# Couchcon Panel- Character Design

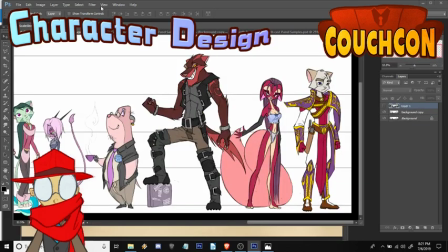(16:20)
And you kind of want to go with colors that are what I want to say you don't want it you don't want to have like too many directions
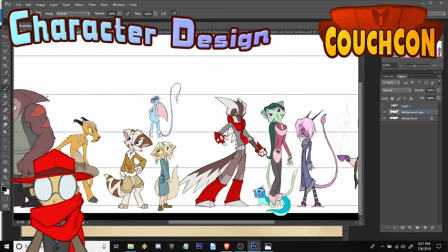(16:27)
on the color wheel and if you've never seen a color wheel uh they're handy I would say Mace is another good example in fact this
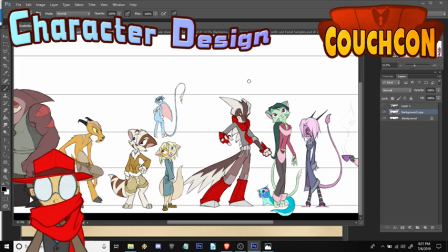(16:34)
is the original cast and if you notice every character has a very a very distinct punchy color scheme Mace has got warm tones he's got like a like a cream and a brown his jacket is like a very rich almost like yellowy earth tone color he's got earth tone shorts so mace's primary
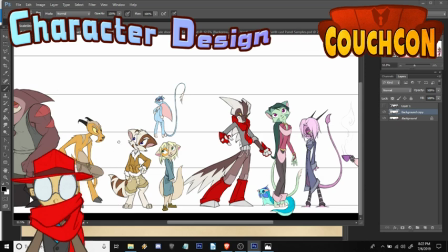(16:50)
color scheme is warm earth tones and then if you look at anything if you can find anything on him that's not a warm earth tone it's pretty much the eyes and the eyes are a deep blue and if you have a warm color blue is the counterpoint so that's that's mace he's got
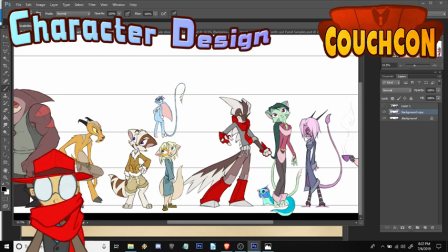(17:05)
basically warm earth tones as the primary color scheme and then a counterpoint which is the blue for whip whip is almost the opposite whip is almost entirely blue he's got a dark blue patch light blue body uh the cream it just kind of goes along with the blue because it's very much in
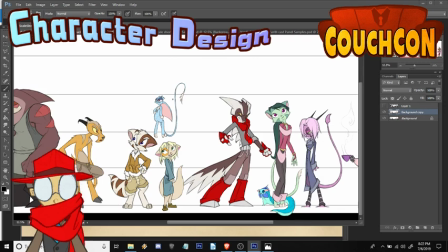(17:19)
the same you know in the same sort of a strata and then i guess the counterpoint on whip is going to be those actually the red eyes the red eyes are a nice accent i guess for the counterpoint on whip that that big pink ear is sort of a counterpoint but it all
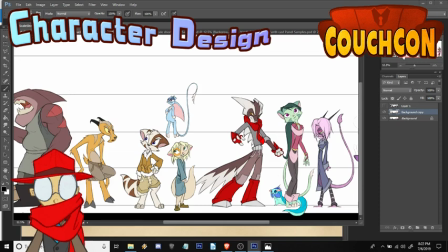(17:33)
goes together like if this ear was like a blazing red it would be very different with bast we do have some blazing red i would say with bast the
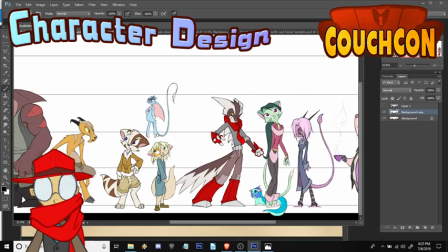(17:40)
red is one of his primary color colors in the graphic novel especially because he got the gloves and the leggings that match the scarf
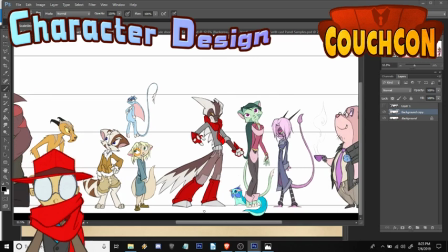(17:47)
so in the graphic novel rendition red is the primary color for bast and then the accent again is going to be those fiery little eyes
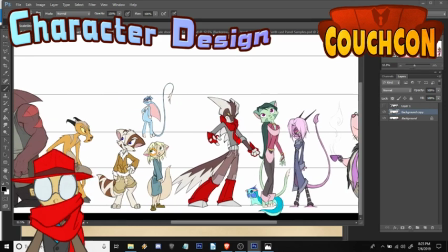(17:56)
lilith is primarily green nama is primarily purple but if you that's i think the important thing to look at when you're looking at a whole cast and when
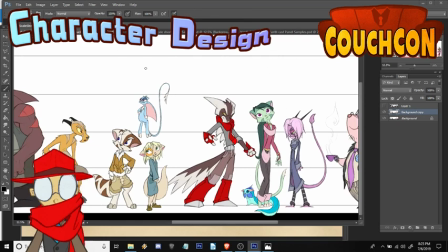(18:03)
you're thinking about color each character has their own distinct color like mace is browns whip is blue bast is red lilith is green nama is purple and the colors are like you know they're arranged so that as a group they still look good together they look like they belong in the same fictional
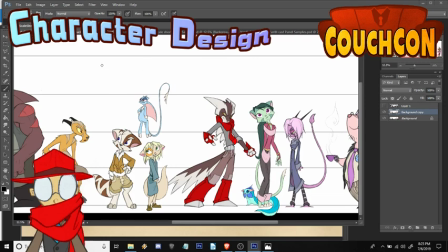(18:19)
series they don't look like they completely don't match but they all have their own distinct color and that really helps visually set them apart i mean if you flip open a page even if the character's in some kind of a weird pose where their silhouette doesn't read well um you can tell immediately
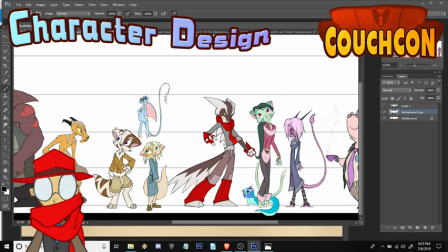(18:34)
from the color who's who so especially when you're designing a whole cast you want to make sure that the characters don't all have the exact same color scheme unless there's a very good reason for them to have the exact same color scheme.
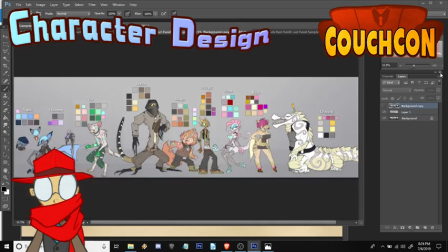(18:47)
In fact an area where I designed them to kind of have the same color scheme was over here in the neon knives because I wanted them all to
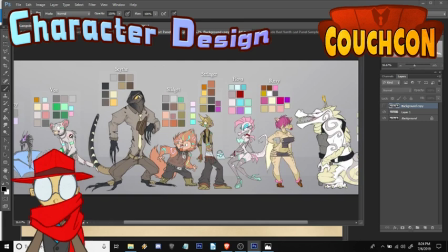(18:53)
have relatively neutral tones and then neon body markings or very bright fluorescent body markings. And you know when the lights turn down the fluorescent stuff stands out a lot more. So you see here most of their primary colors are relatively neutral even guys with like a warmer orangey tone like uh like slidget here
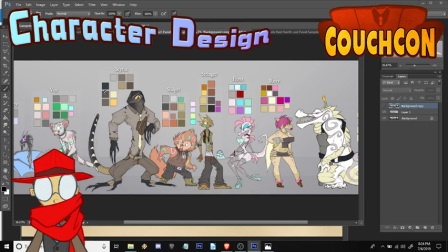(19:12)
it's not very chromatic the chroma is turned down and the chroma is turned down on all these characters on purpose so that the neon stuff pops a little more
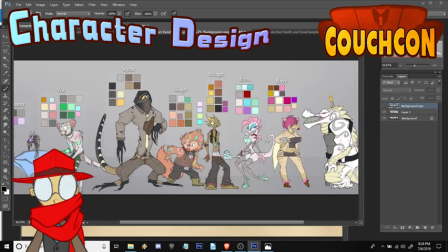(19:20)
but again the neon knives they're kind of designed in the series to act more as like a group or a gang of characters they are individuals but for the purposes of the story they kind of act as a group of people and that's why their color scheme is almost designed for them to
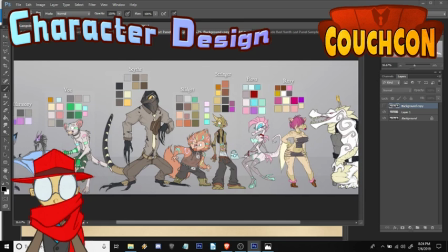(19:34)
sort of not stand out from one another so much because their whole gang operates around, you know,
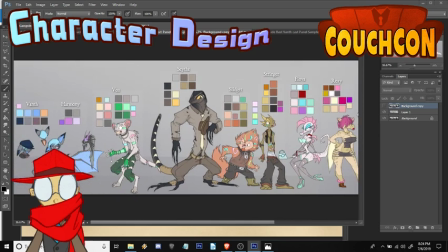(19:39)
gangs do things together, they have the same symbols, they wear the same colors, and so that's a point where, you know, maybe you don't want every character in the cast to have a totally different color design if there's supposed to be some sort of conformity or uniformity going on.
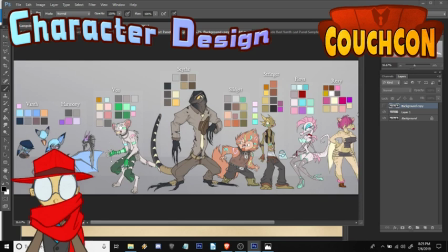(19:53)
But then, of course, we do have Vanth being different from them. She's the only one with that color blue in the whole entire group, and she's also the only one that doesn't really have the neon markings to that degree. I think Scythe also doesn't have neon markings, but he's got big old stripes, so he kind of gets away with it.
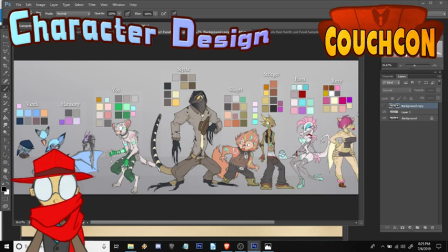(20:09)
All right, so color. I talked about color a little bit. I talked about compare everything in your cast. Everything in your cast, if you have a cast of characters, everything is measured relative to what it is next to. So you do want to have some variety. Everything should look like it belongs together, but you want there to be variety. So that was one of our big ingredients, color.